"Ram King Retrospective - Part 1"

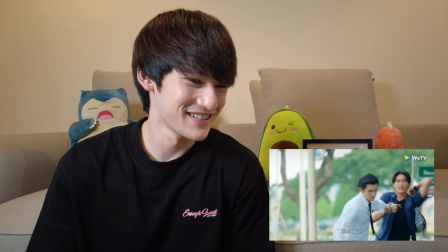Doggie!
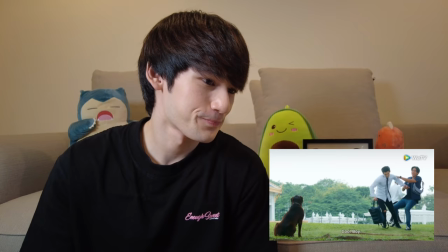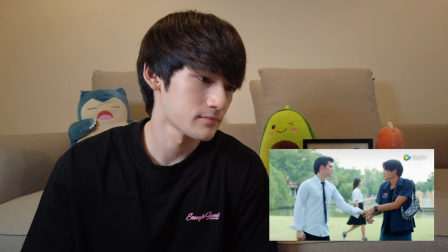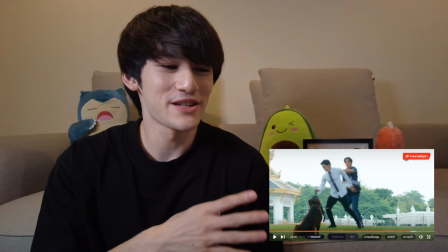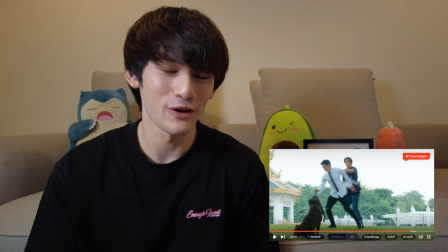So Ram is looking at King and trying to let him know that it's okay, I'll keep you safe.
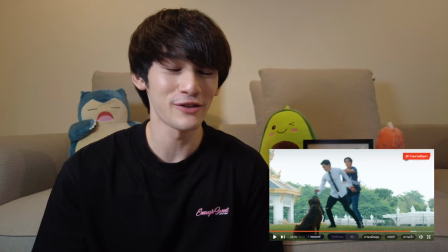You don't need to worry about the dog. So to be able to express that through my eyes, one thing that I used was an inner monologue.
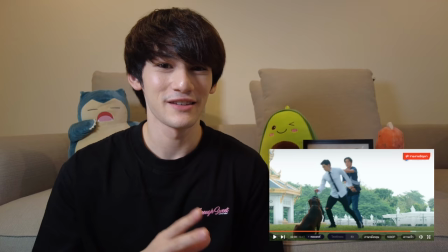So while I'm looking at him, I'm literally saying in my head, don't worry about the dog, I'm good with dogs.
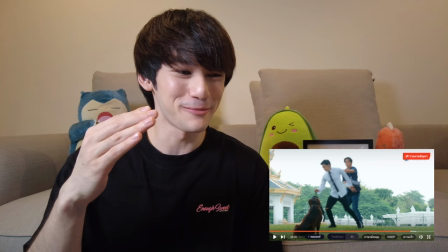Just stick with me and you'll be fine, that kind of thing. So as I say it in my head, with enough feeling, then it should be able to be read through my eyes.
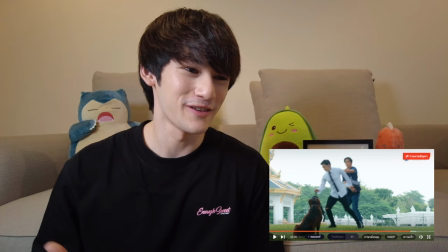So it makes King, the character, also feel at ease.
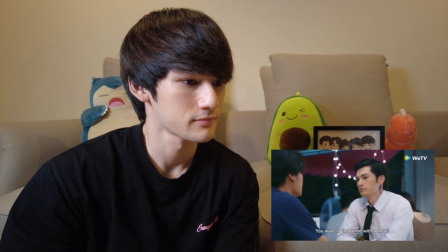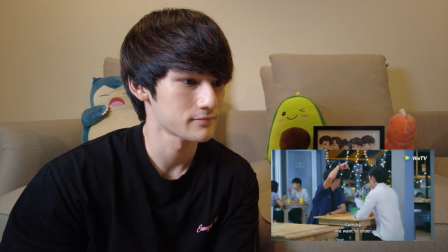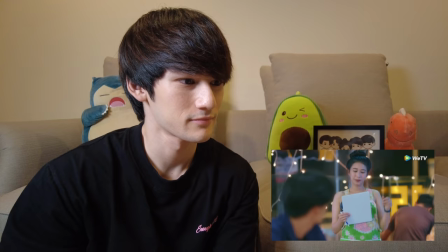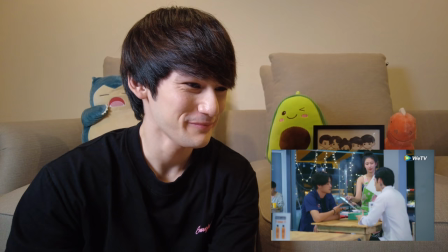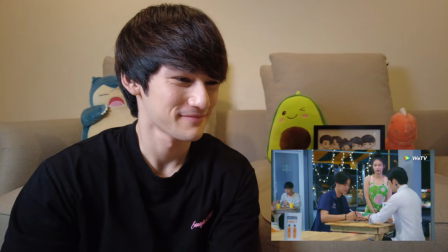Sounds funny.
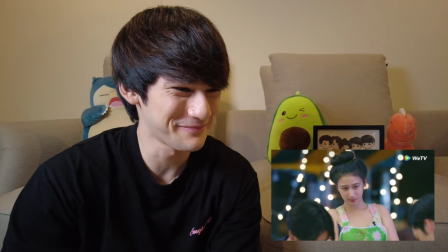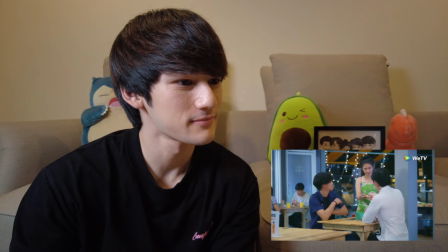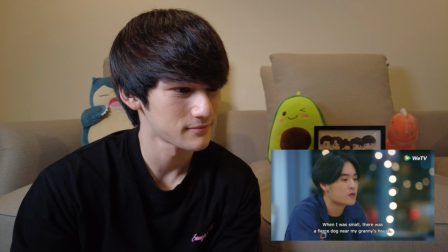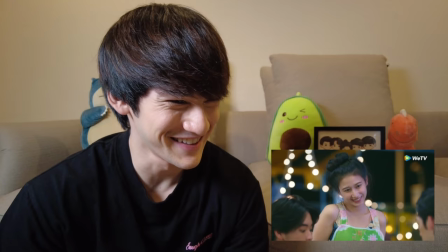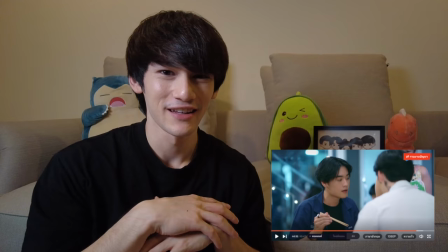I don't think that Ram dislikes the girl. He just feels literally zero towards this person.
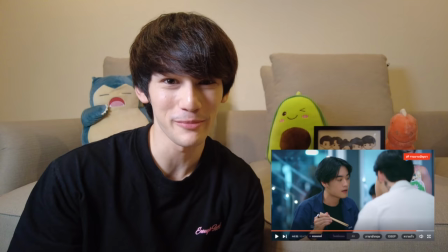So he's just like, someone's like, oh, can I have your number? He just goes,
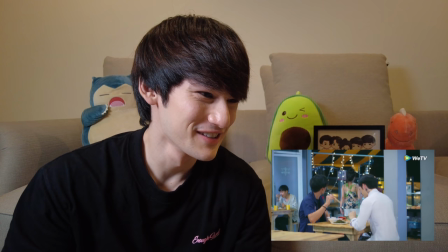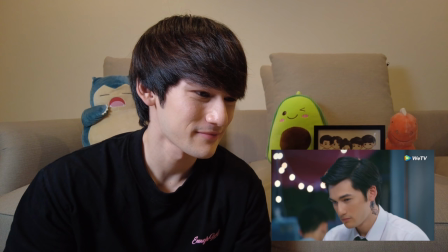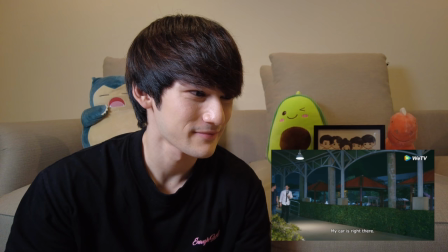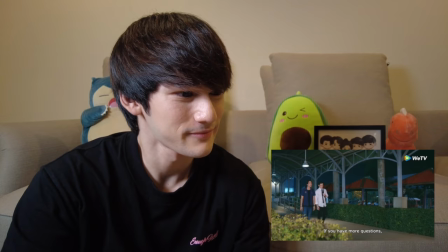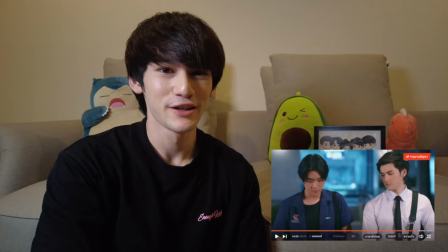And that's like a little important thing there as well. So in case you missed it, so King taps Ram on the arm there.
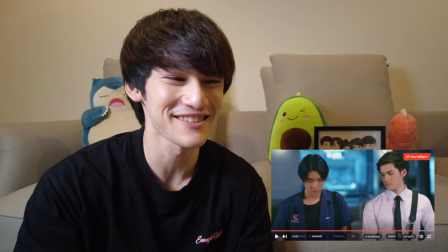So Ram doesn't feel like, ew, don't touch me, because I remember when I was shooting this scene, I accidentally acted like that.
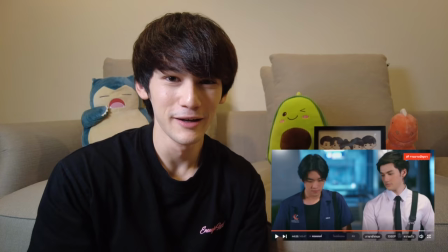So when King taps Ram on the arm like this, I accidentally went like,
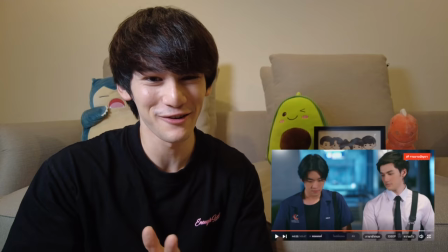and then the like assistant director came in and said, no, you don't like feel disgusted or angry.
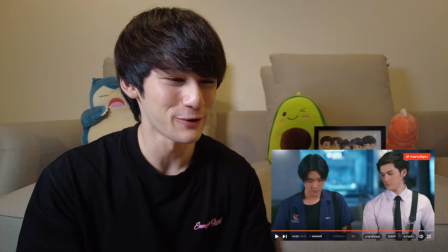It's just kind of a foreign feeling, because he's only usually close with his friends.
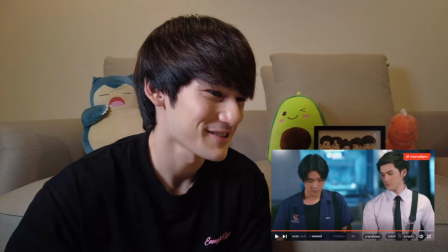So someone who is not his friend yet taps him on the arm, he's kind of like, this is new.
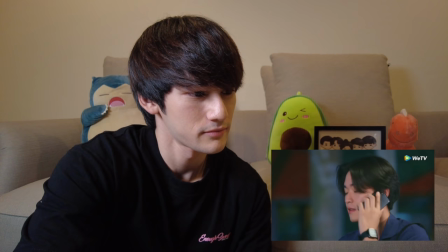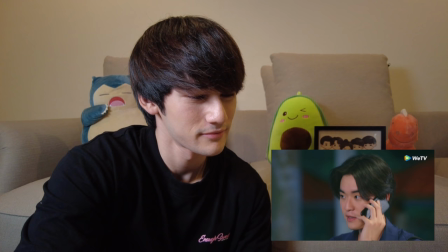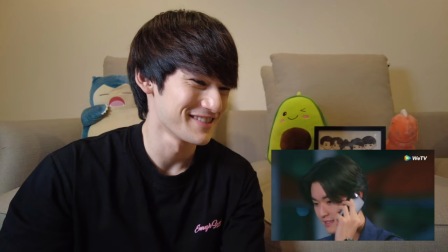Oh, this is funny, I like this bit.
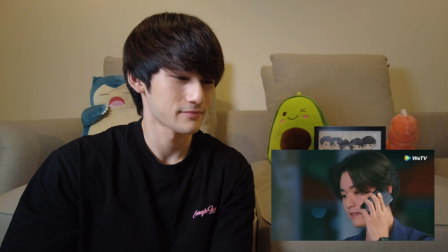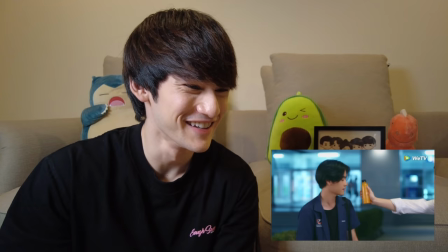He loves his mommy.
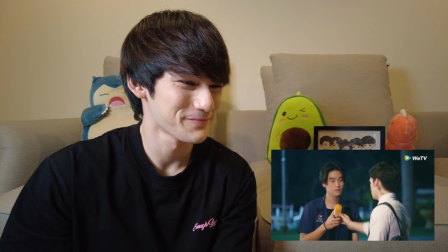มึงไปซื้อตอนไหนเนี่ย ให้กูเหรอ
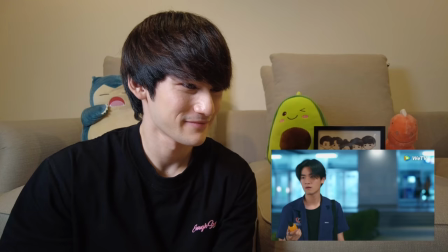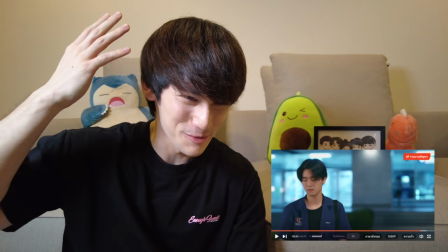It was funny, like in that particular scene, I wanted to go for more of a wet look, like to be totally drenched.
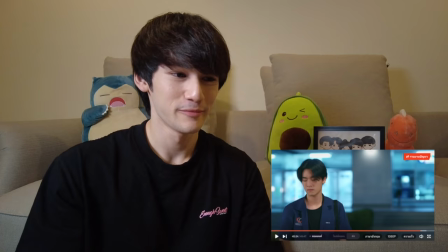I thought it would be funnier for it to be that way.